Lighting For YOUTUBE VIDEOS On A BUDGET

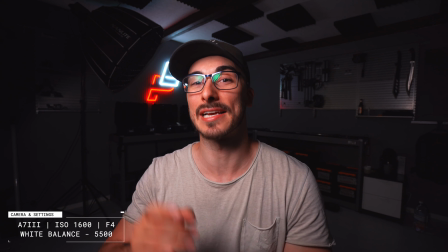4:06 And this is what it looks like using the Nanlite Pavotube and the reflector.
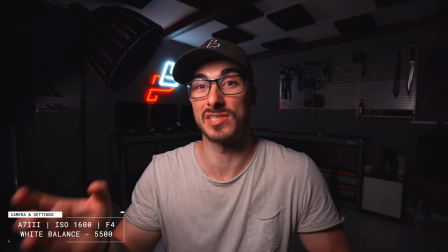4:11 So this is a total setup of like 150 bucks, which is still pretty cheap, but I gotta say, it looks really good.
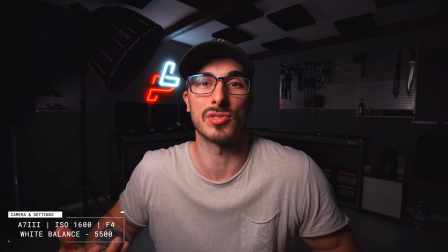4:20 And if you want to like make the background a little bit more interesting, then you can add a light and put it behind you.
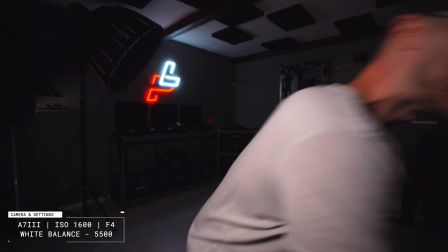4:26 Say for example that we're gonna take the flashlight, have it like so, maybe like this.
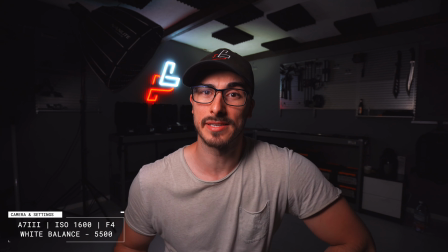4:31 Looks a little bit better than it did previously, but yeah,
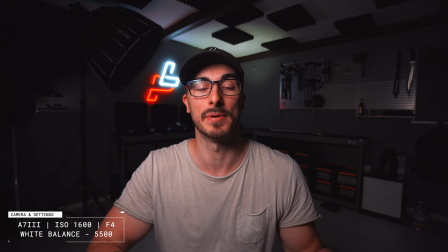4:35 that's how simple it is to actually make a YouTube setup using very, very small means.
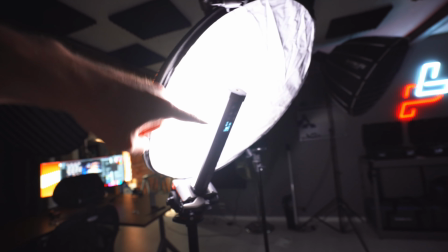4:41 So this is what it looks like, having the Nanlite on the tripod and then bouncing it off the reflector towards the place where we're actually sitting.
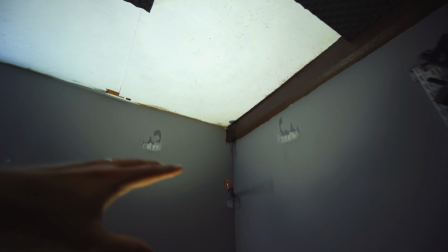4:50 And then I place the flashlight here to give it a little bit of like interesting in the background.
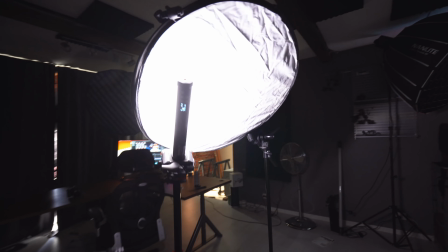4:56 But yeah, that's how simple it can actually be when you're shooting with nothing but one light. So if you feel that you have a little bit bigger budget to invest into the lighting of your YouTube videos,
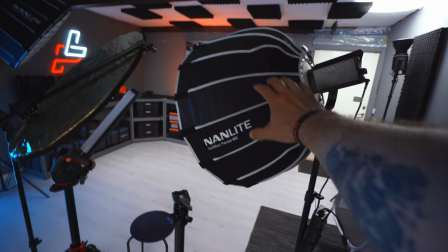5:08 then I would definitely recommend you to go for something like the Nanlite Forza 60 watt together with a 60 centimeter softbox,
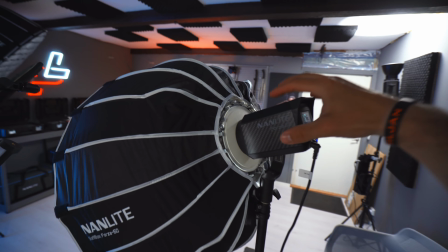5:17 so that you can utilize that when you're shooting your videos. Because right now I'm using that as the key light for this video.
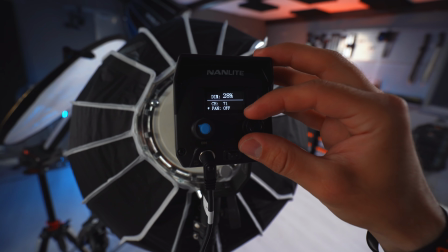5:25 And the good thing about it is that you can turn off the fan so that if it's too loud in the space that you are,
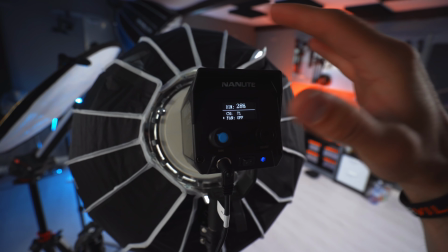5:32 then you just turn it off and it's gonna be completely silent.
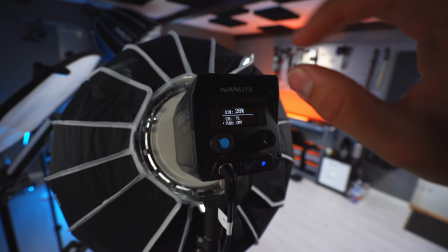5:35 And usually it's working without any issues without the fan on at around like 40%, which is great. And if we turn all the other lights off here in the office, it's gonna look like this.
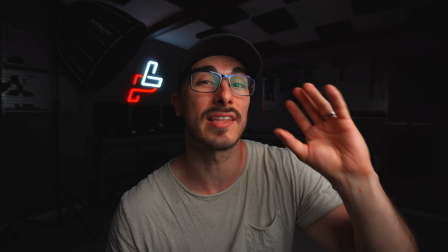5:47 And it's still looking really good, and it does give you like a really professional looking light when you're shooting your videos.
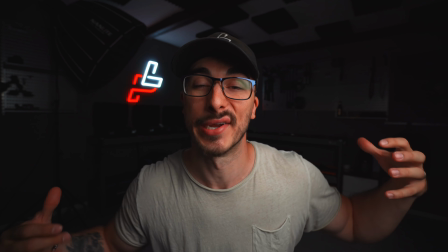5:55 But having a totally black background is not going to be looking that good for a longer period of time,
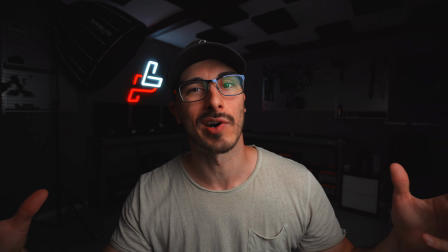6:01 and that is why I want to have all the lights on in the background, because I think it looks much better.
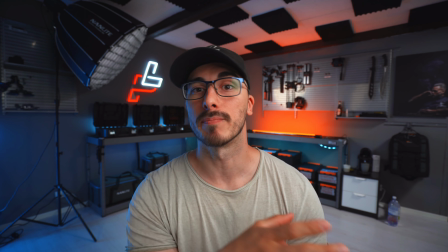6:06 So 3, 2, 1. Here we go. But the most important thing when you're setting up the lights is that you try to angle the lights at a
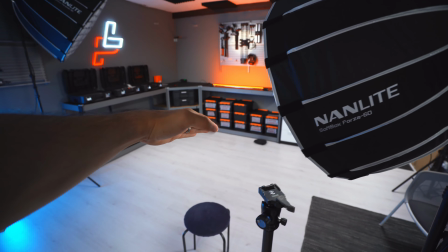6:15 45-degree angle towards you when you're recording your videos. And something that I see a lot of people do is that they try to light one side of the face and try to make the entire other half of the face be dark.
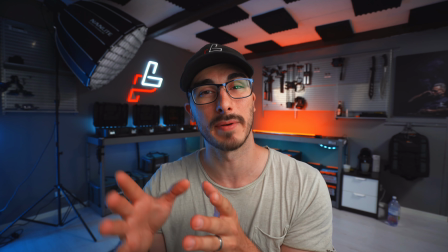6:28 And that is something that I wouldn't recommend you to do, because it's gonna look a little bit less professional than if you have something like this.
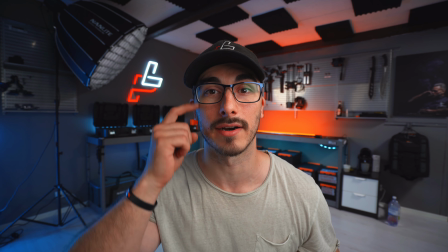6:35 And as you can see, I'm lighting this side of my face together as this side as well.
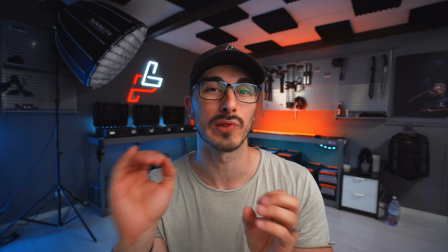6:41 And that gives us a little bit more professional looking feeling to the footage that we're seeing.
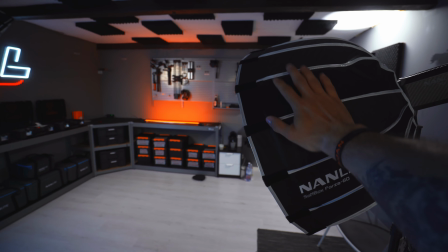6:48 The good thing about the Forza 60 together with the small softbox is that it is a really powerful light that you can use for a bunch of talking head shots, and it's also something that will fit into a really small like space.
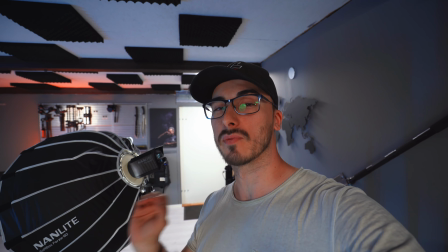7:01 So it's gonna be a great option for anyone like that wants to record at home,
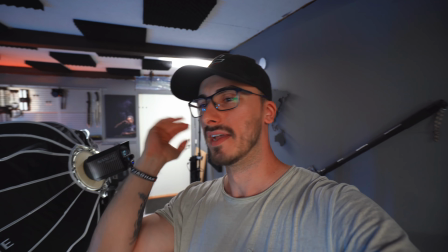7:05 in the kitchen or in the bedroom, or wherever you might record your YouTube videos. Maybe you're recording your videos in the closet, like whoa. And when you're using the light, a mistake that I did in the beginning was that I thought you had to have the light at full power and then try to adjust the distance that you were sitting away from the light.
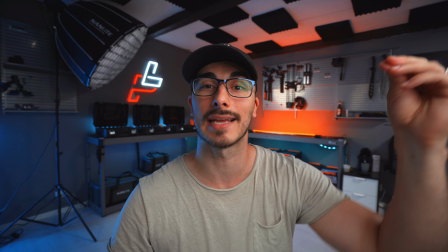7:23 But now I try to have the light as close to me as possible and try to drag down the power of the light to make it give this like smooth
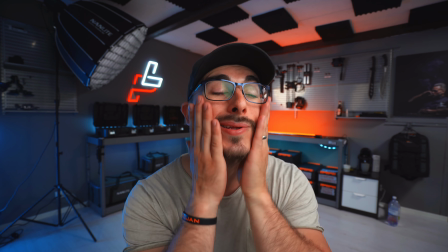7:33 skin tone when it's lighting my skin. Not because I have any smooth skin, but it looks good, huh? If I were to increase the power output of the light, then I have to decrease the ISO of the camera to make sure that we're not overexposing the footage.
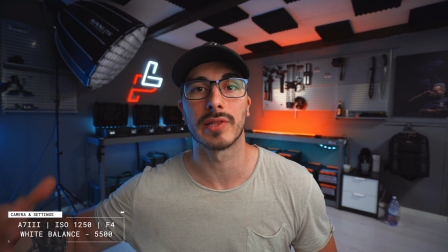7:49 But doing that would also make our background look less exposed than it is right now.
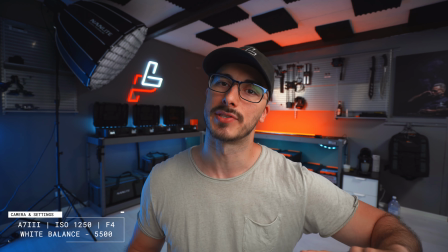7:53 So right now the light is at 41%, so let's drag it up to 100.
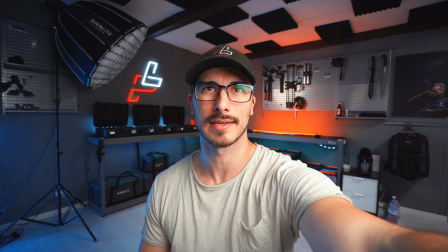7:59 Okay, this is a little bit too bright, and let's drag down the ISO of the camera.
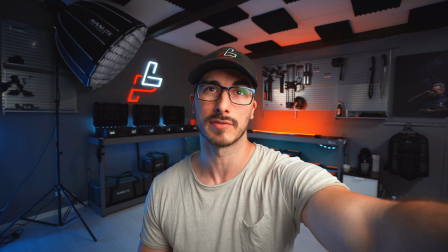8:05 And this is how far I'm getting because I'm shooting in S-Log. So what we have to do now is that we gotta increase the shutter.